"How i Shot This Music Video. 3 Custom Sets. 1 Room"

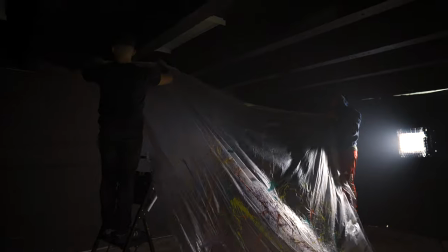499s
we put tape and we used the plastic paint to have it on the back end. We put a lot of different colors, colorful colors on it.
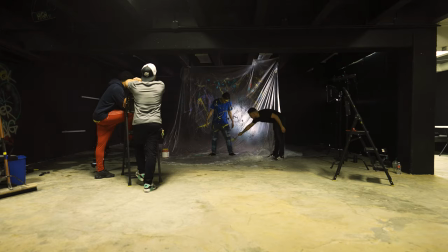505s
And behind it, because it's kind of transparent, we put the Asteras in an X shape and we had it on a rainbow effect. And that is another reason why I got the Asteras for this particular set.
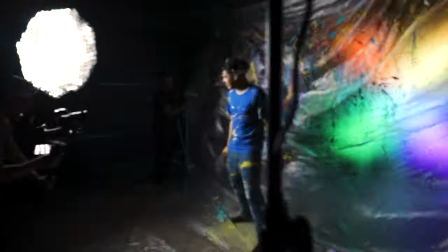515s
We had 4 of them and literally just had it on rainbow effect to cause it to blend with the paint that we used for this third set.
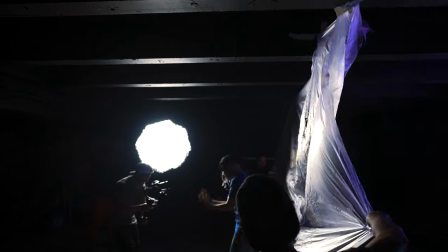522s
And for the key light on this set, it was the Forza 300. That was the key light, and the mix panel 150.
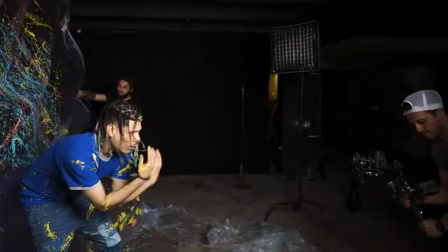528s
I had it on flicker mode, again, to cause energy. This song needed energy, so I needed to have like flicker from time to time. And that's pretty much it for today's music video breakdown for Fame Freak Show.
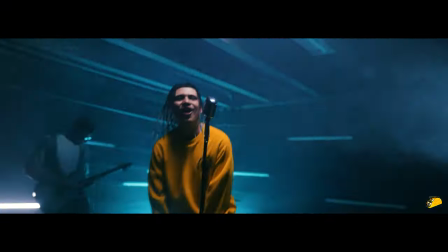540s
Again, if you guys did not watch that video, make sure you guys click the link or I'm gonna place in the description below.
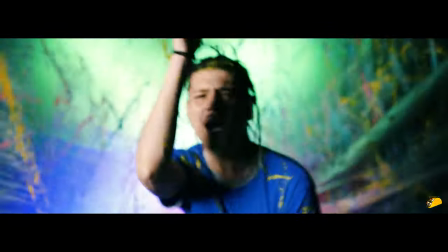545s
It takes a lot. I know you guys need the proper budget to make it happen, but sometimes you guys can make shit happen with literally little budget.
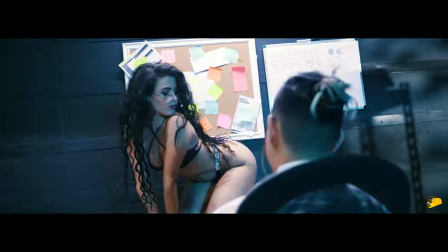553s
And I'm actually taking a music video that has a low, low budget, and I'm gonna have you guys guess on a future video so you guys can find out for yourself how much you guys can actually do. Now, if I fuck up and don't do a good job on it, then I guess budget does matter. You know, obviously I know to a certain extent, there's only so much we can do with a certain budget, but again, don't let that be the excuse for you guys not to create epic videos. And that's pretty much it, man. Hopefully you guys stayed this long. Freaking, this says 25 minutes. Hopefully this video is like 15, no, not even 15. If I could break down to 10 minutes, that's cool. Appreciate you guys. Love you guys. I'll catch you guys on the next one. Peace out.